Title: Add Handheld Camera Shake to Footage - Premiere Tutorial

In this video, I'm going to show you how to add camera shake to your static footage right inside of Adobe Premiere Pro. So let's get right into it.
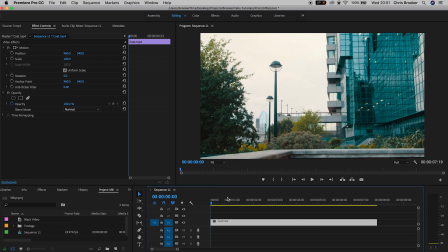[0:08]
So once you've launched Adobe Premiere Pro, you want to begin by importing some static footage into the timeline. And once you've imported this, we can go up to the motion tab on the top left side of Premiere Pro.
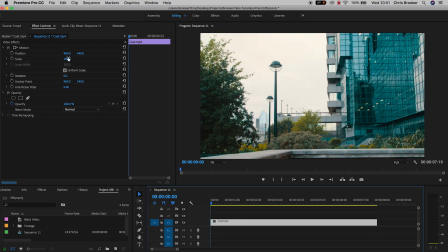[0:20]
And we want to start by increasing the scale. So it should be set to 100 by default. And we want to increase this, let's say to 108.
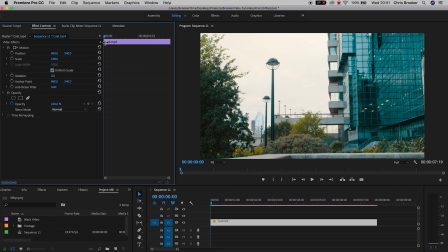[0:28]
Now, making sure the cursor head is at the very beginning of the clip, you want to create a brand new keyframe on position, scale, and rotation.
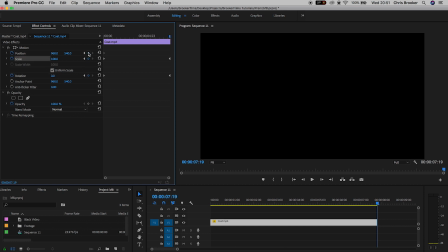[0:35]
Now we'll move to the very end of the video and you want to create another keyframe on scale, position, and rotation.
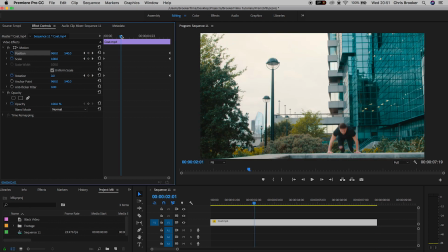[0:42]
Now we'll move maybe one quarter into the video and we're just gonna adjust the position ever so slightly. So we'll pull that over to the left, then we'll move another quarter into the video and we'll pull that back over to the right and we'll pull it down a touch. Then we'll go over one more quarter and we'll just pull it to the right and back up again.
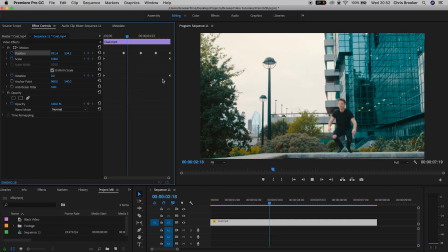[1:00]
And when we play this back, we've got this really subtle camera move happening, but this is just the position that is being animated. So if we go down to rotation and we go roughly a quarter of the way through the video, change the rotation to 2%,
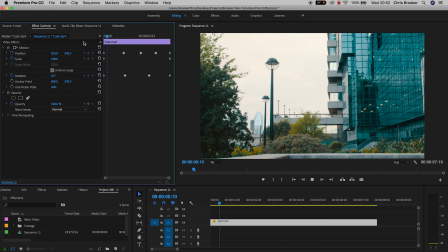[1:13]
and then we'll go another quarter into the video and change this to -1%. As you can see, the video is being animated through the position and the rotation. Of course, if we add more keyframes into the position, then we're gonna have slightly faster camera move. It's gonna be a bit more jolty and not as smooth.
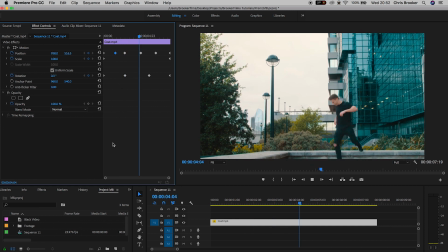[1:29]
So feel free to add points to the position, take them away, add keyframes in the scale or the rotation, add as many as you like. Just keep the movement very subtle to make it look realistic. There's just one final thing that we need to do to really tie this effect together, and that is to add some temporal interpolation.
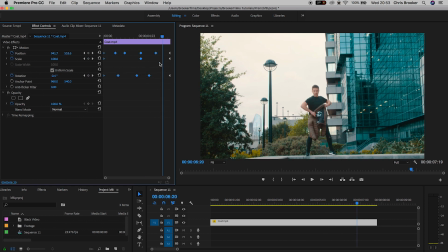[1:47]
So we're gonna select all of the keyframes on the position, scale, and rotation.
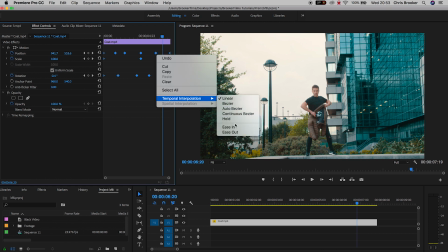[1:51]
Right click on one of those keyframes, we'll go down to temporal interpolation and we'll select ease in.
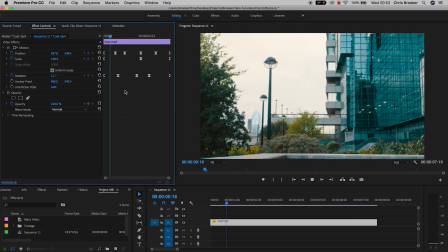[1:59]
This basically means that Premiere Pro isn't going to suddenly aggressively jolt from one keyframe to the other. It's going to slowly animate into each keyframe, giving this a much more natural and handheld look. And there you go.
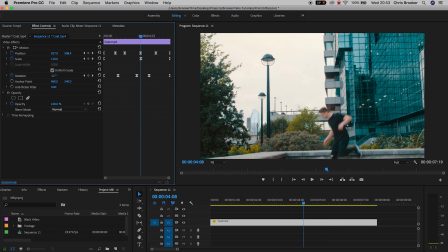[2:12]
Once you've added these keyframes and adjusted the temporal interpolation, you've now added some really subtle camera movement to your static footage. And there you go. If you enjoyed watching this video, then please do let me know in that comment section below. And don't forget to subscribe, check out the previous video, and I will see you tomorrow for another brand new video. See you there.